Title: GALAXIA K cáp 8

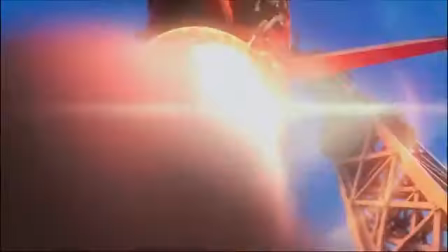Luego de Toy Story, que fue un completo éxito mundial, se disparó la producción de películas totalmente animadas en 3D.
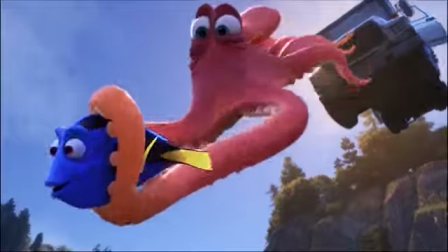Hoy la lista es inmensa y no hay límites para la creación. Si de animación se trata, no hay imposibles.
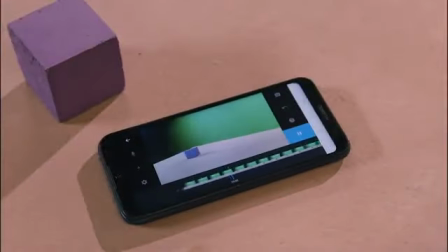Vamos a reproducir nuestra animación.
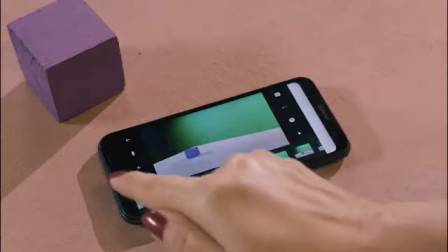Ahora.
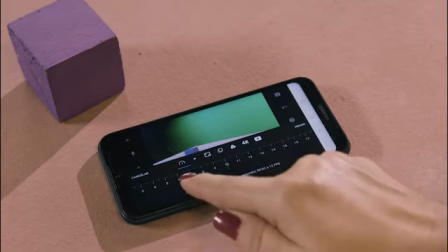Bueno, la primera variable que tenemos aquí es esta que está acá, que nos habla de cuántos fotogramas por segundo va a tener nuestra película.
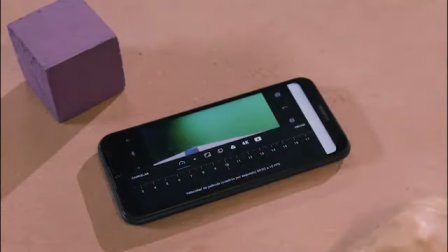Habíamos hablado en visitas anteriores a Animateca que un segundo, para nosotros en animación usualmente contamos 30 fotogramas,
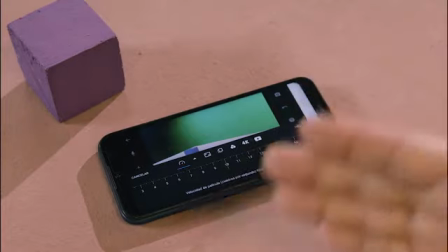pero nosotros no vamos a hacer 30 animaciones, 30 movimientos para hacer ese segundo de animación.
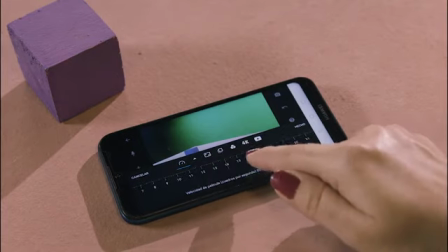Nosotros usualmente trabajamos a dos fotogramas por cada foto, o sea, 15 fotogramas por segundo.
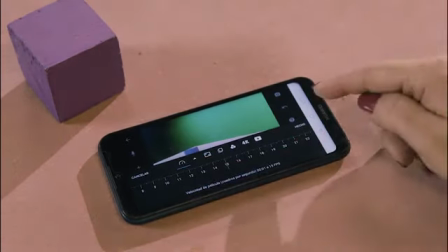De modo que cada foto que tiramos se va a duplicar. Y vamos a ver cómo se ve la velocidad de nuestra animación.
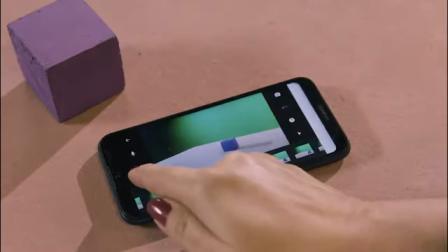Ahora, si nosotros queremos que nuestra película corra más rápido, debemos poner entonces, por ejemplo,
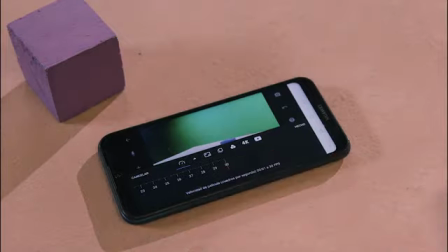que cada foto esté solo repetida una sola vez. Vamos a ver la velocidad.
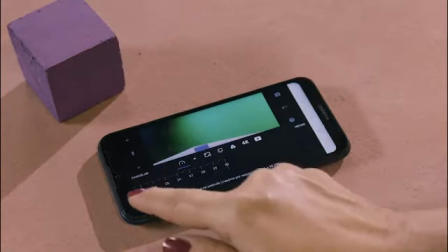¿Se dan cuenta? Que varió muchísimo. Si ahora ponemos, por ejemplo,
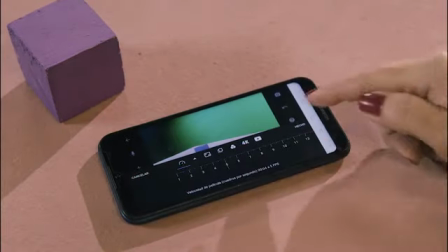que para un segundo hace falta 5 fotogramas solamente, miren qué nos ocurre con la velocidad.
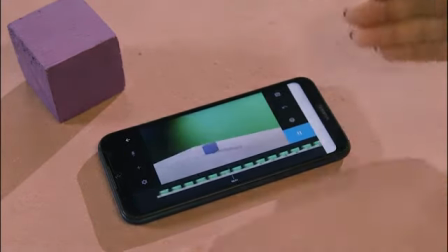Se ve extremadamente lento y se ve un efecto estroboscópico, no se ve fluida la animación.
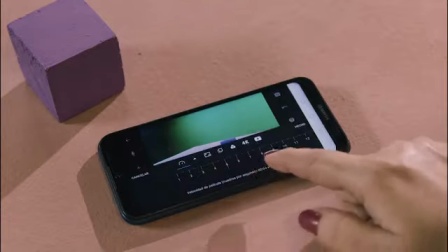Por lo tanto, nuestra sugerencia es que trabajemos a 15 fotogramas por segundo,
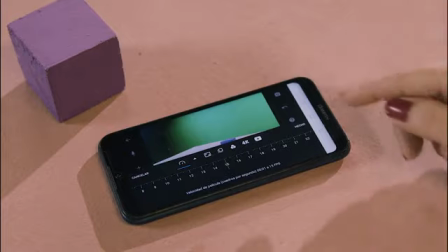de modo que cada foto se va a repetir dos veces.
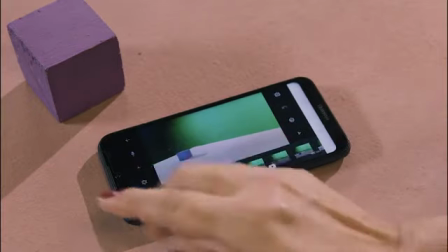¿Qué más podemos hacerle a este plan?
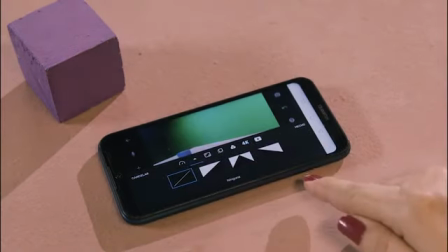Entre las opciones de la Stop Motion Pro está esta opción que nos permite hacer una disolvencia.
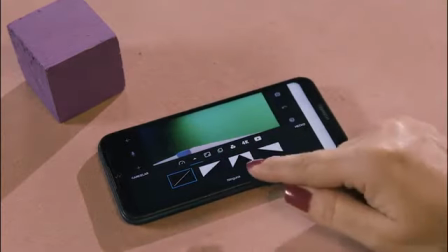O sea, empezamos con negro y luego viene la imagen. Aquí hacerlo al final, o sea, tenemos toda la película y luego nos vamos a negro.
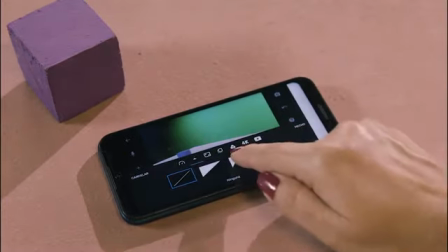O tener negro al principio y al final. Veamos qué nos quiere decir esto.
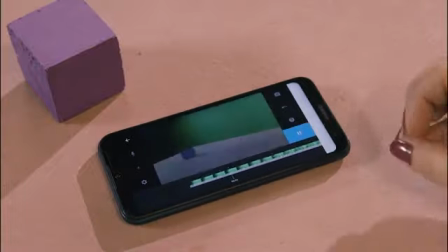¿Ven? Empezamos en un negro, se ilumina la pantalla y nos vamos, que eso se llama fade.
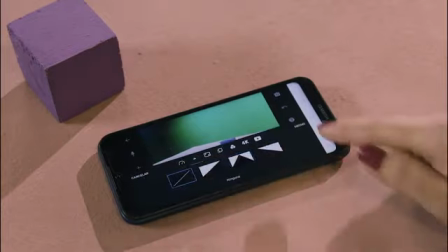Pero yo escogí no ponerle ninguno de estos efectos ni al principio ni
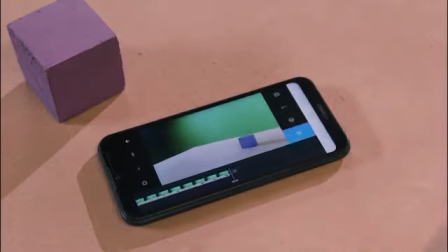al final De modo que nuestra película corre con su brillo,
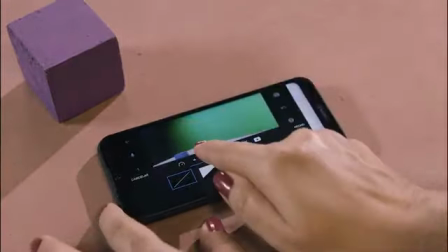con su luz natural desde el principio hasta el final Tenemos aquí una opción que es el encuadre que va a tener la cámara O sea,
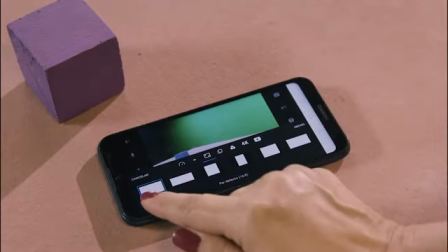las proporciones que va a tener la cámara en tamaño que por defecto trae 16.9 Que es el formato de cine,
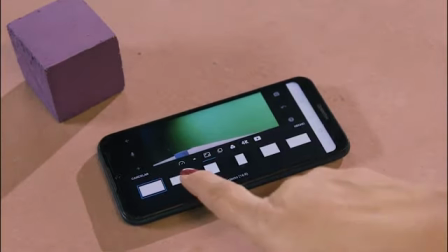que es el que yo les propongo que ustedes hagan pero realmente si ustedes se fijan,
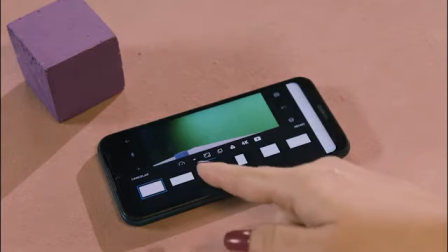si están pensando en hacer un producto para internet quizás les conviene más trabajar con una pantalla más cuadrada
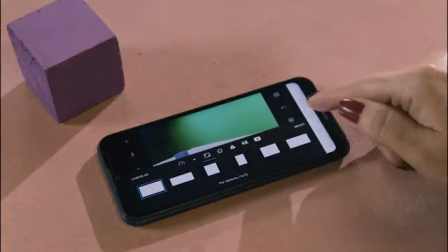para que se vea con más facilidad en los teléfonos vamos a dejar aquí el formato de cine,
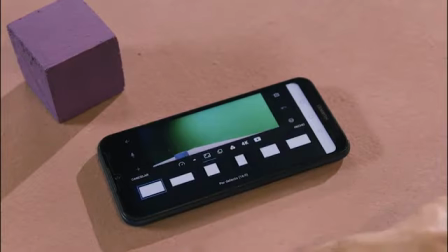hecho seguimos viendo cuestiones nos da el Stormotion Pro
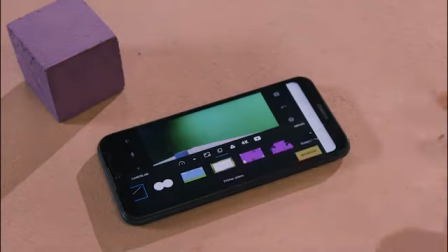en esta tenemos opciones de marcos que les podemos poner a nuestra película por ejemplo,
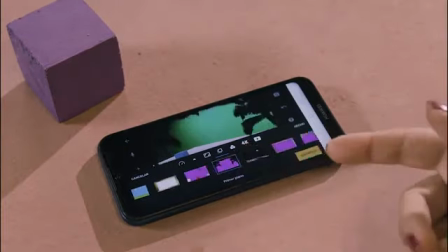acá se vería como que estamos mirando por unos binoculares acá una ambientación de una selva tropical,
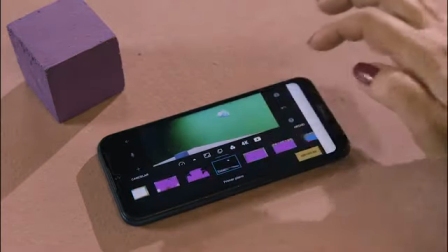acá, por ejemplo, como que en el espacio,
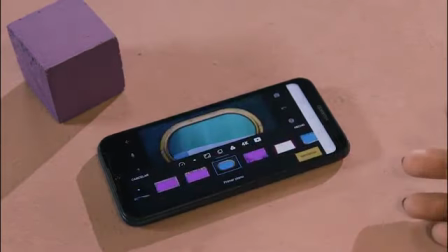tenemos otras opciones como por debajo del agua, aquí tenemos debajo del agua.
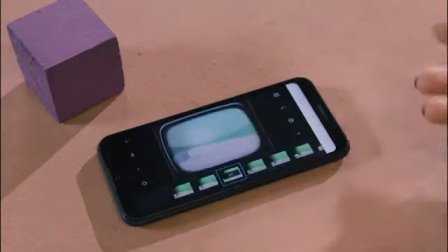Ustedes pueden explorar aquí y usar alguna que les guste para usar en su película.
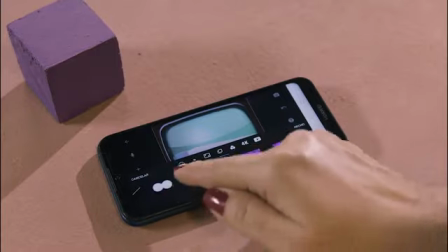En este caso, yo les propongo no poner ninguna y seguir investigando qué opciones nos da.
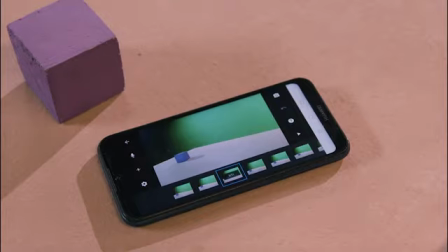el programa Storm Motion Pro.